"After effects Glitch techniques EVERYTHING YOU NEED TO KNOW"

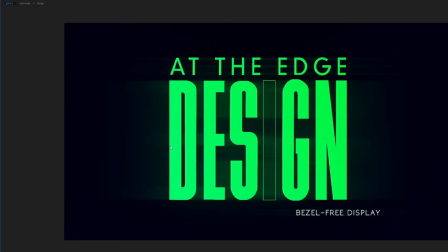The displacement map, it looks so liquidy. I needed to fix that, and we'll see in a bit how I fixed it.
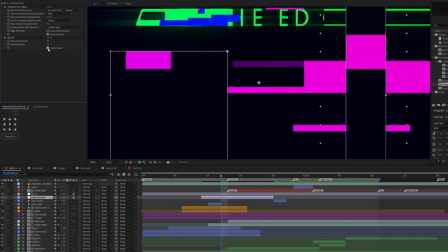Yeah. So what I did was I created a mosaic effect, because mosaic just pixelate things.
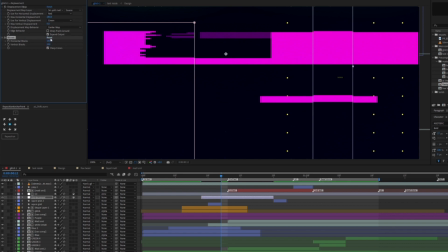And if I just reduce the pixel, everything is going to be again cubic. That's it.
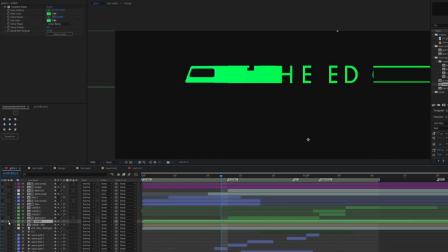It's solved. Done. Solved. Of course it's solved. That's just how it is.
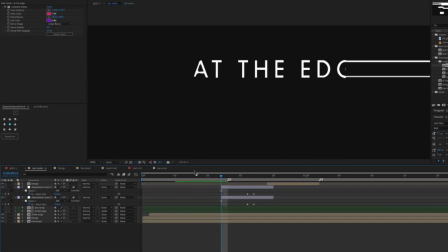Again, if I can solve a problem, I leave it until later. That's it. I don't need to waste my time with it.
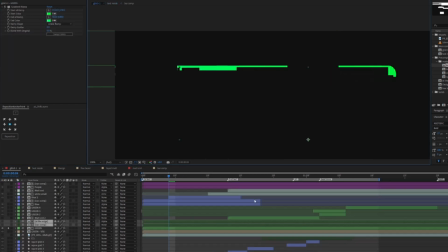I'll do it later if it's not super important.
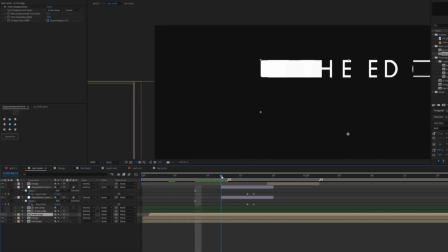So again, I'm just creating more time displacement between the projects, between the animations, and that brings a whole new level
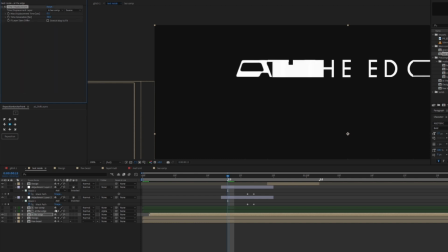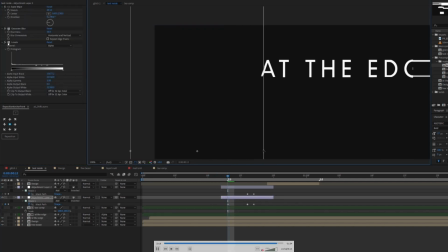of glitchiness. Now here the problem that I didn't realize was everything was a little bit smoothed out,
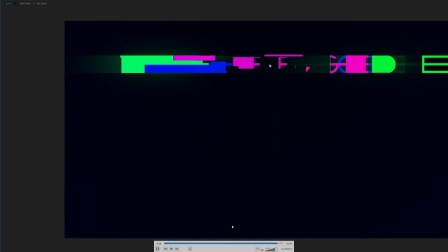and that was because of that technique that I told you I tried to invent, which is a stretch on the side.
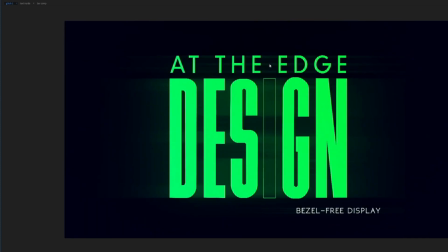So I had to leave A out of the mask for that to work.
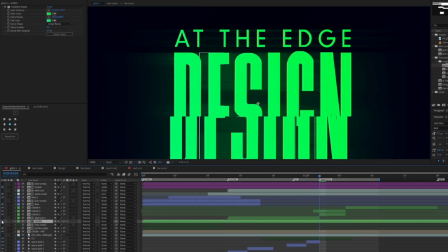Then I liked it, and I was like, all right, cool, that's amazing. Now what can we do?
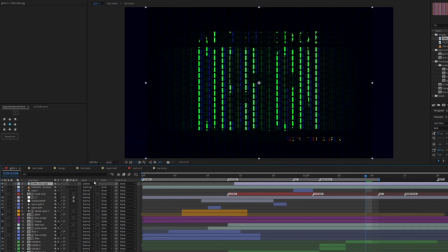So I tried to do that CRT thing. So I used that small CRT texture that I had. I used motion tile. Here my PC started lagging because it's the motion tile was
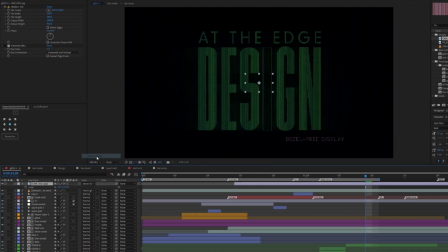so big that it was so hard for the memory. So what I ended up doing was I just went for the look that I like.
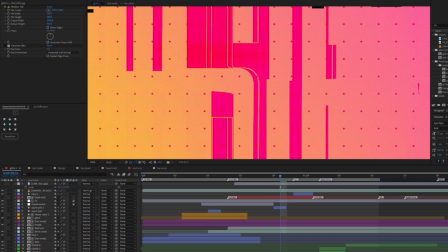And when I liked it, I screenshotted it. You see? And then I deleted that motion tile and I just brought up the screenshot.
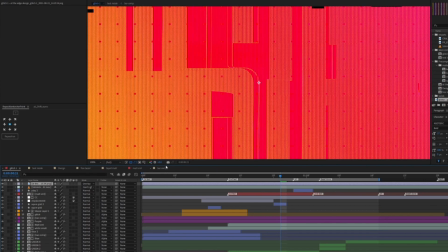Then After Effects doesn't have to compute anything anymore. That's it.
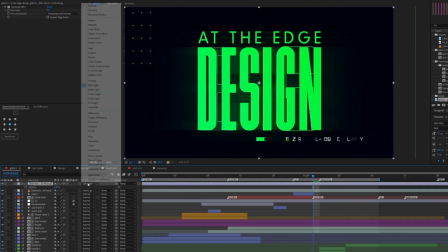And then I overlaid it on top, and it looked so great because it put these textures on the,
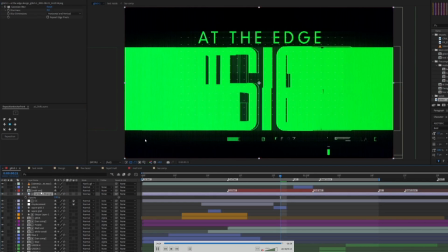it put the texture on, on the shadows and everything, and it looks so beautiful, as you can see.
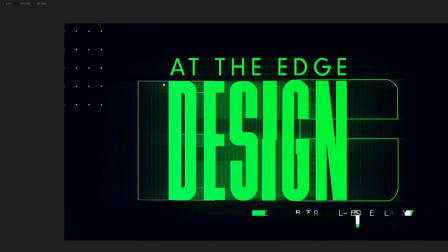And that's it. That's just how I created this piece.
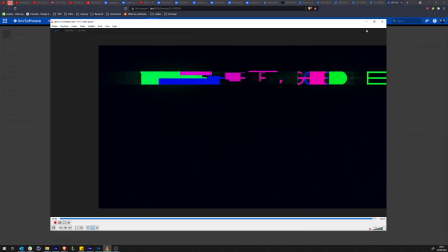I hope you enjoyed. I hope you enjoyed this.
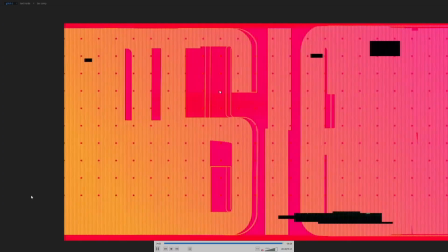This tutorial. My name is Mr. Popo, and I'll see you on the next one.